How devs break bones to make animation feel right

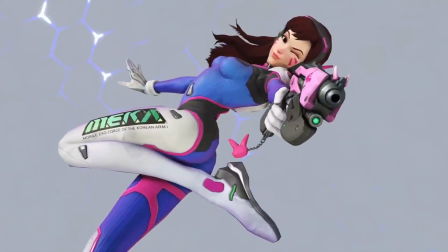Hidden in some seemingly normal video game animations, there are single frames of body horror.
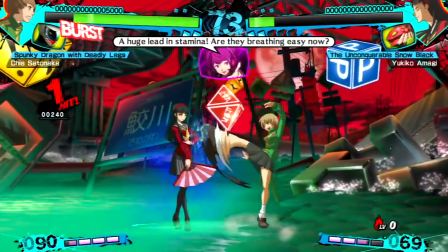They're called smear frames. You've probably never noticed them, and that's by design. Smears aren't all that common in video games these days, but there was a time when they were vital. In fact, one of the most iconic video game animations of all time is a smear. There's a very good reason for their disappearance. But, much like my limbs would in a smear animation, I'm getting ahead of myself.
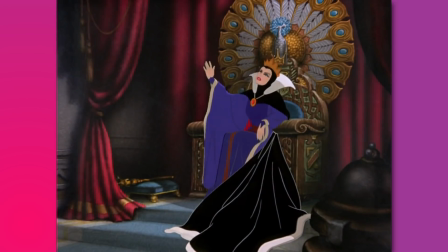Smears harken back to the early days of modern animation.
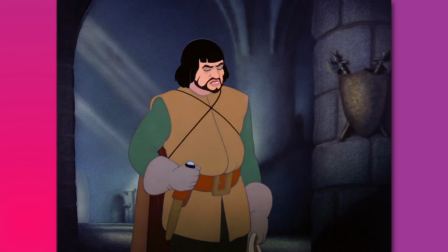In the 1930s, Walt Disney, the actual human man, not the media conglomerate, pushed for certain aspects to be realistic.
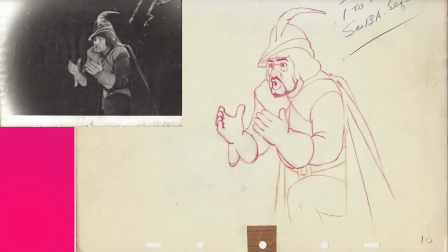So his artists studied live-action film frame by frame, which is how they noticed a kind of distortion in the images. Whenever you do an extremely quick movement, just like blur your hand like that, and that's why smears are also called blurs, is that your eye doesn't pick up the hand moving across, it just picks up this smear of color, which represents the fast-moving object.
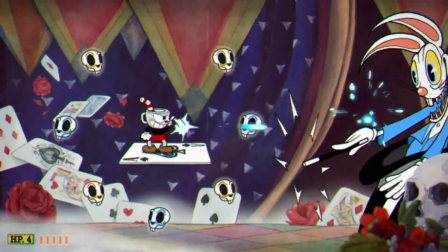This is Tina Nawrocki, the 2D animator personally responsible for animating these Cuphead bullies. And she probably just tricked you into waving your hand in front of your face to see if what she said is true. It's weird to think of smears as somehow more accurate to what we see than just a bunch of single frames, but that's how it works.
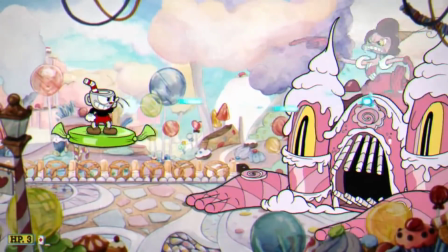Cuphead runs at 60 FPS, but it was animated in the same way those retro cartoons were, by hand, with 24 frames per second.
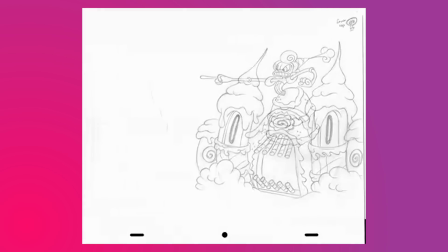The optical illusion works because even though we're only seeing a bunch of stills, our brains naturally fill in the gaps in the action.
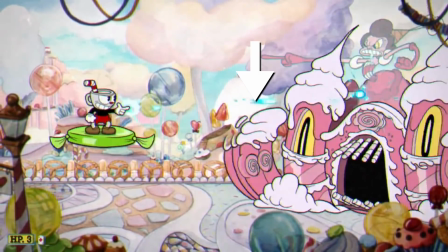So unless we pause on just the most damning frame, those deformations will read like motion. One frame of a hand here and then here and disappear, that looks choppy, whereas if you do a smear, it's nice and smooth and it actually mimics what our eye sees. It's easy to freeze on a single frame and think the animators must be pranking us. But animation is the art of movement, not moments, and when you put it all together, it works.
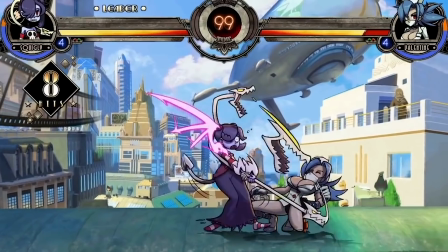Smears in Cuphead or Skullgirls function the same way they did in those old Looney Tunes shorts.
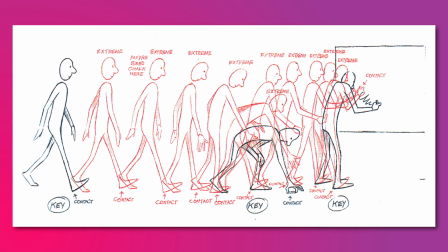American animation often uses a system of extremes and in-betweens.
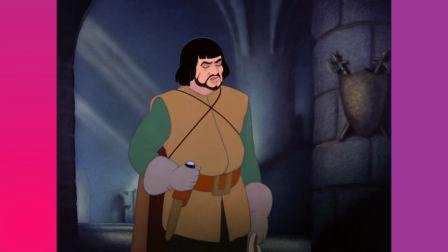The lead animator draws 2 frames, marking the beginning and end of an action. The frames in between are filled in by, well, somebody paid less.
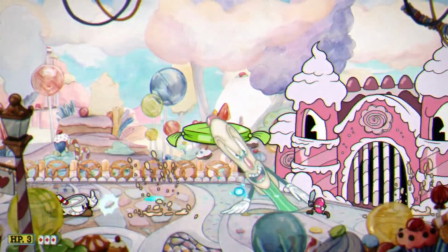These in-between frames are where smears happen. They can be stretched smears like this, which replicate the color smear that Tina mentioned,
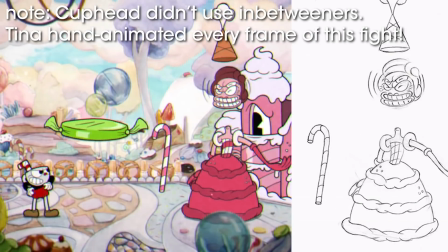or repeated smears, like the after images of multiple frames flattened into one picture.
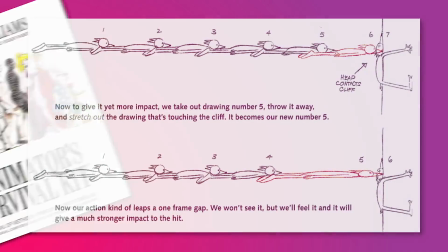As Richard Williams explains in his seminal work, The Animator's Survival Kit, you can use a smear or any shape distortion to bridge a big distance. It creates a movement that is surprising, that is quick, that is really great fun, but it doesn't confuse you because the smear is leading you to where you should be going. We think of a smear as just the single frame where the whack anatomy happens, but there's a little bit more to it than that. To get that eye-directing power to work, the viewer needs to know that something special is about to happen. You don't want to put a smear without the audience being ready for it, in a sense. You need to have a huge anticipation, which is just a rule of animation, to make sure the audience is expecting something to happen, and then you hit them in the face with a smear because it's a snappy, fun, fast action that happens like that.
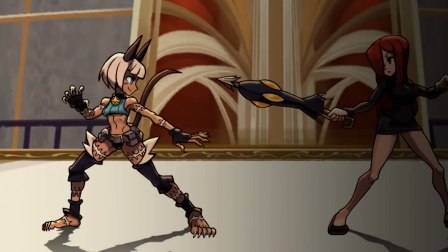The super exaggerated art in Skullgirls is a great example.
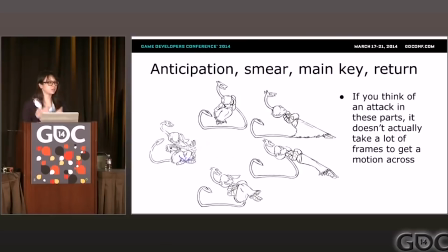Mariel Cartwright, the game's lead animator, breaks a move into 4 core components: anticipation, smear, attack, and return to idle.
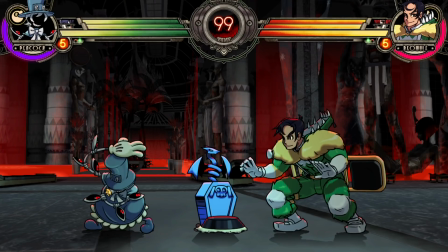The anticipation is a big rear back held for multiple frames.
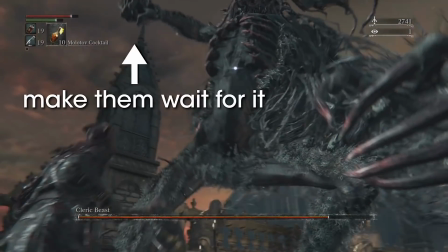Even in games that don't use smears, you'll still see attacks with big anticipations.
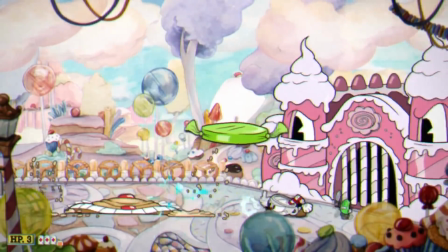The recognizable windup acts as a warning, giving players a chance to react, if they're fast enough.
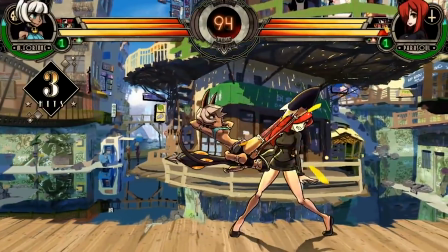The smear itself is usually only a single frame, but it makes a big impression. And look at what a huge distance this one covers.
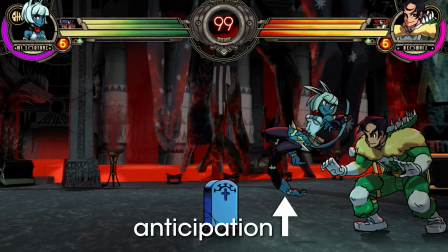It's a literal trail that leads you from where you were looking to where you need to be looking, the impact point.
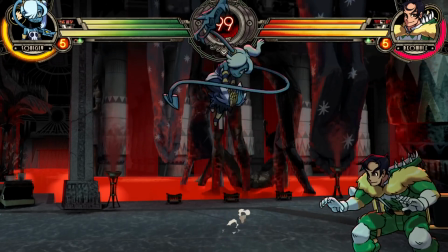You see the windup and the attack, but you feel the smear. Without a smear, you'd need multiple frames to cover that action, or, as Tina said, it would look choppy.
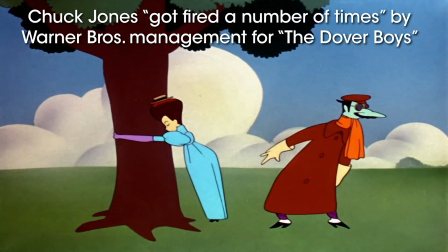Early animators used them to cut down on the number of frames they needed to draw, even when their managers thought they were just being lazy.
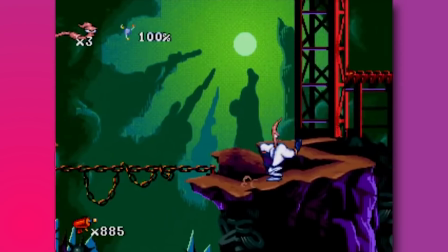The same principle is useful for early sprite-based video games.
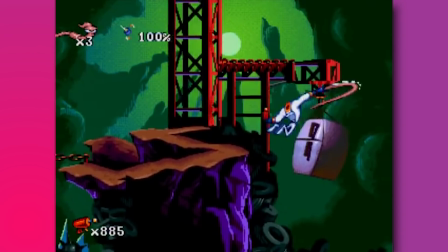When you don't have much storage space, anything that cuts down on the number of sprites you need is vital. Using a smear was pure benefit. It was bigger action in fewer frames. Most of Capcom's fighting games from the 90s make extensive use of smears.
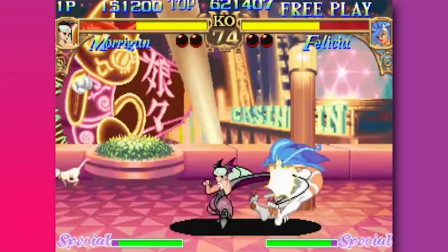That and other retro animation techniques give a vibrant, cartoonish feeling to every movement.
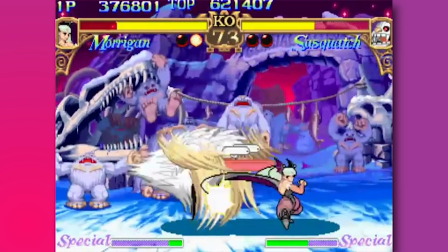It's part of why they still look so fucking good. Smears serve an extra purpose in these games because they don't just sell motion, they sell speed. So giving some characters a lot of smears can make them feel snappier and faster and just generally distinct from the others.
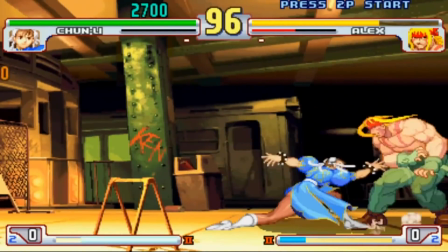Consider Street Fighter III Third Strike, which has some of the best animation in any game of all time, period, that's it.
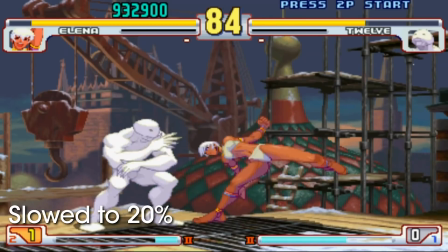If we flipbook through the animation attacks for Capoeista Elena, we see a slow,
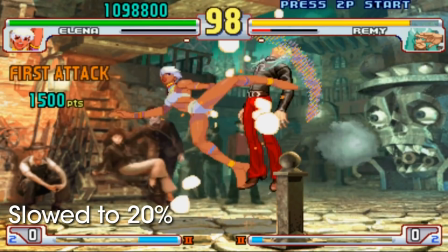methodically animated sprite, reading as powerful and controlled.
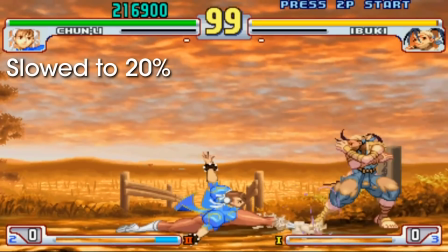Comparably, patron saint of leg day Chun-Li's animation come off as snappy, moving so fast that your eye has to work to track it.
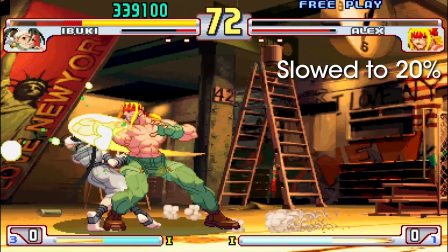Then you have Ultra Ninja Speedster Ibuki, who is so small and lightweight, even her falls have smears.
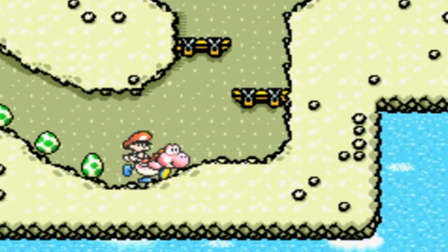Aside from attacks, sprite-based games usually used them to speed up locomotion.
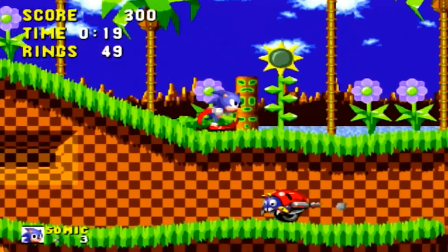You might have seen them in a little game called Sonic the Hedgehog.
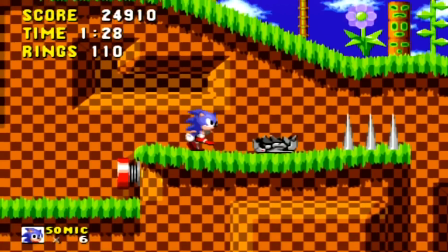Despite the very small storage space on the Sega Genesis, this game has incredibly detailed and flavorful animation.
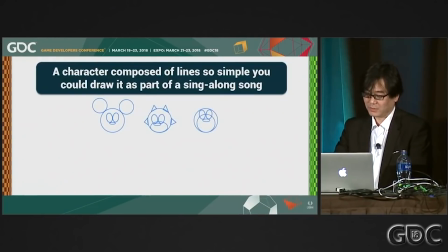So it's no surprise that Sonic's design was directly inspired by those early American bendy boys.
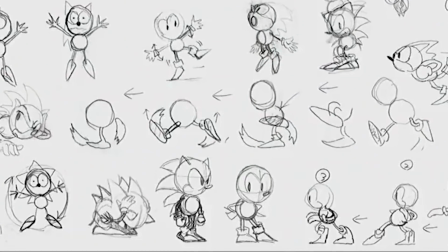And you can really feel it in his run animation. And generally speaking, smears are meant to be felt, not seen. I read this aphorism all over the place while I was researching this video. And also, You don't want to see a smear, you want to feel it. but there are times when smears are held for multiple frames for stylistic reasons, and you're meant to be aware of them.
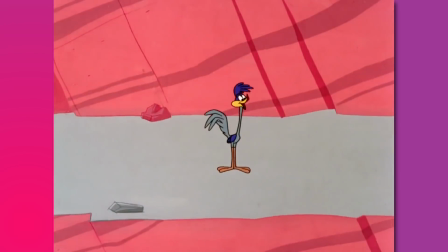Roadrunner's orb feet are very visible, and as such they're iconic. That's also the case for that super iconic game animation I mentioned at the start.
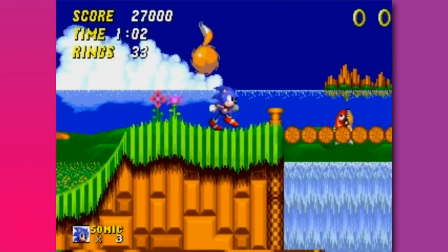It's Sonic's spin dash. He's moving so fast he becomes a little leg. But because we understand that that means speed, it totally makes sense.
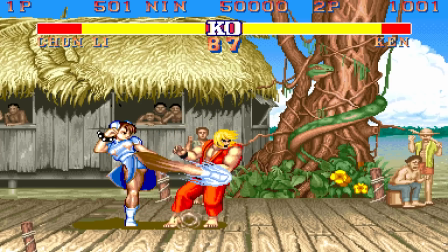Consider Chun-Li's iconic Hyakuretsu Kyaku, or 100 rending legs.
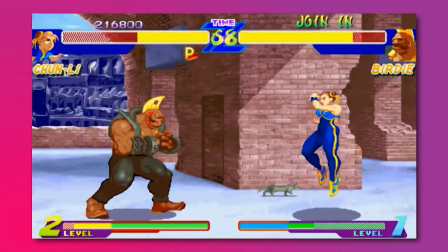I mean, it's right there in the name, right? Like, obviously you've got to double up on legs if you're gonna get to 100 kicks.
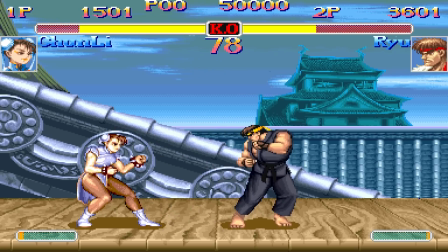Street Fighter had some variation of this repeat smear in every game, up until Street Fighter EX.
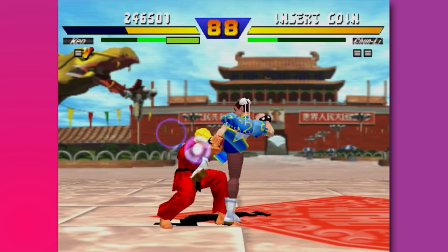This was also the first game in the series to use 3D graphics, and that is not a coincidence. It turns out it's really hard to do smears in 3D animation. But if you remember seeing Overwatch smears in the intro of this video,
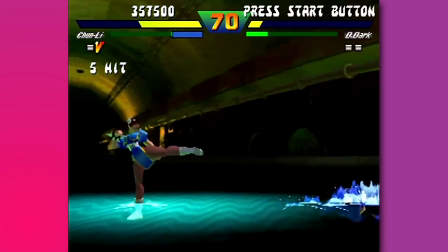you can deduce that sometime between this and this, animators found a way.
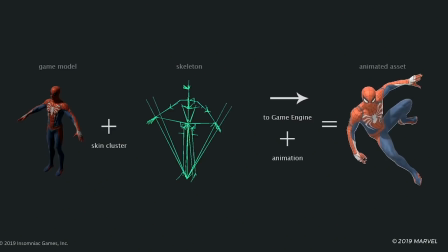3D character animation relies on a skeleton and a mesh.
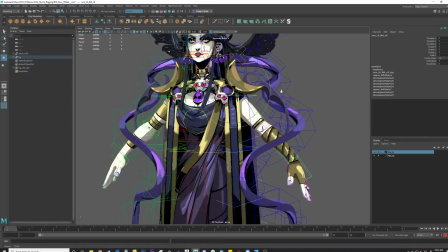The skeleton is the hidden, posable core, and it's the thing animators manipulate to make a character do any action.
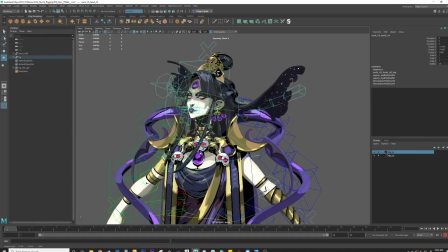The mesh goes on top of the skeleton to make the character look like Chun-Li, or whomever.
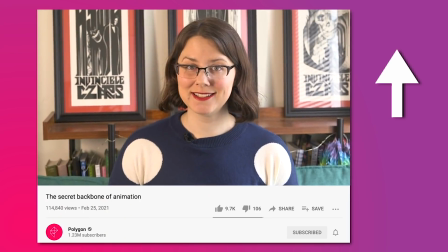We have a full video about skeletons if you want to learn more about that.
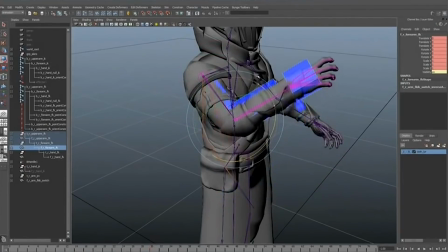But the important thing to note here is that skeletons have a lot of preset information on how a body should move to keep it looking consistent and real,
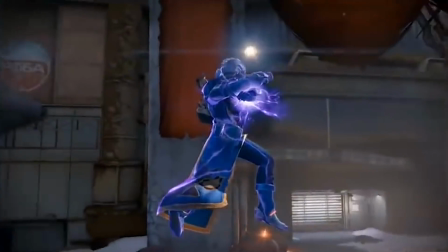which is like the two things a smear shouldn't be. The upside of using skeletons is that it's relatively easy to automate their movement.
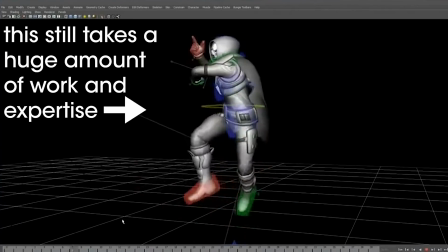You create the extremes, here called keyframes, and the computer moves the shape for you.
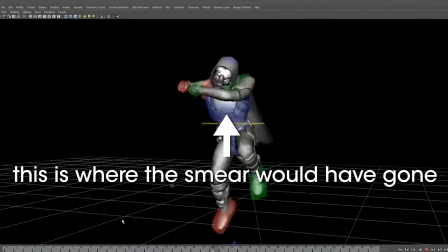But it means all those in-between images, where smears used to happen, are done automatically. Hand-drawn smears could cut down on the artist's work, but in 3D animation it takes considerably more effort to get that funky, stylistic, rubbery detail.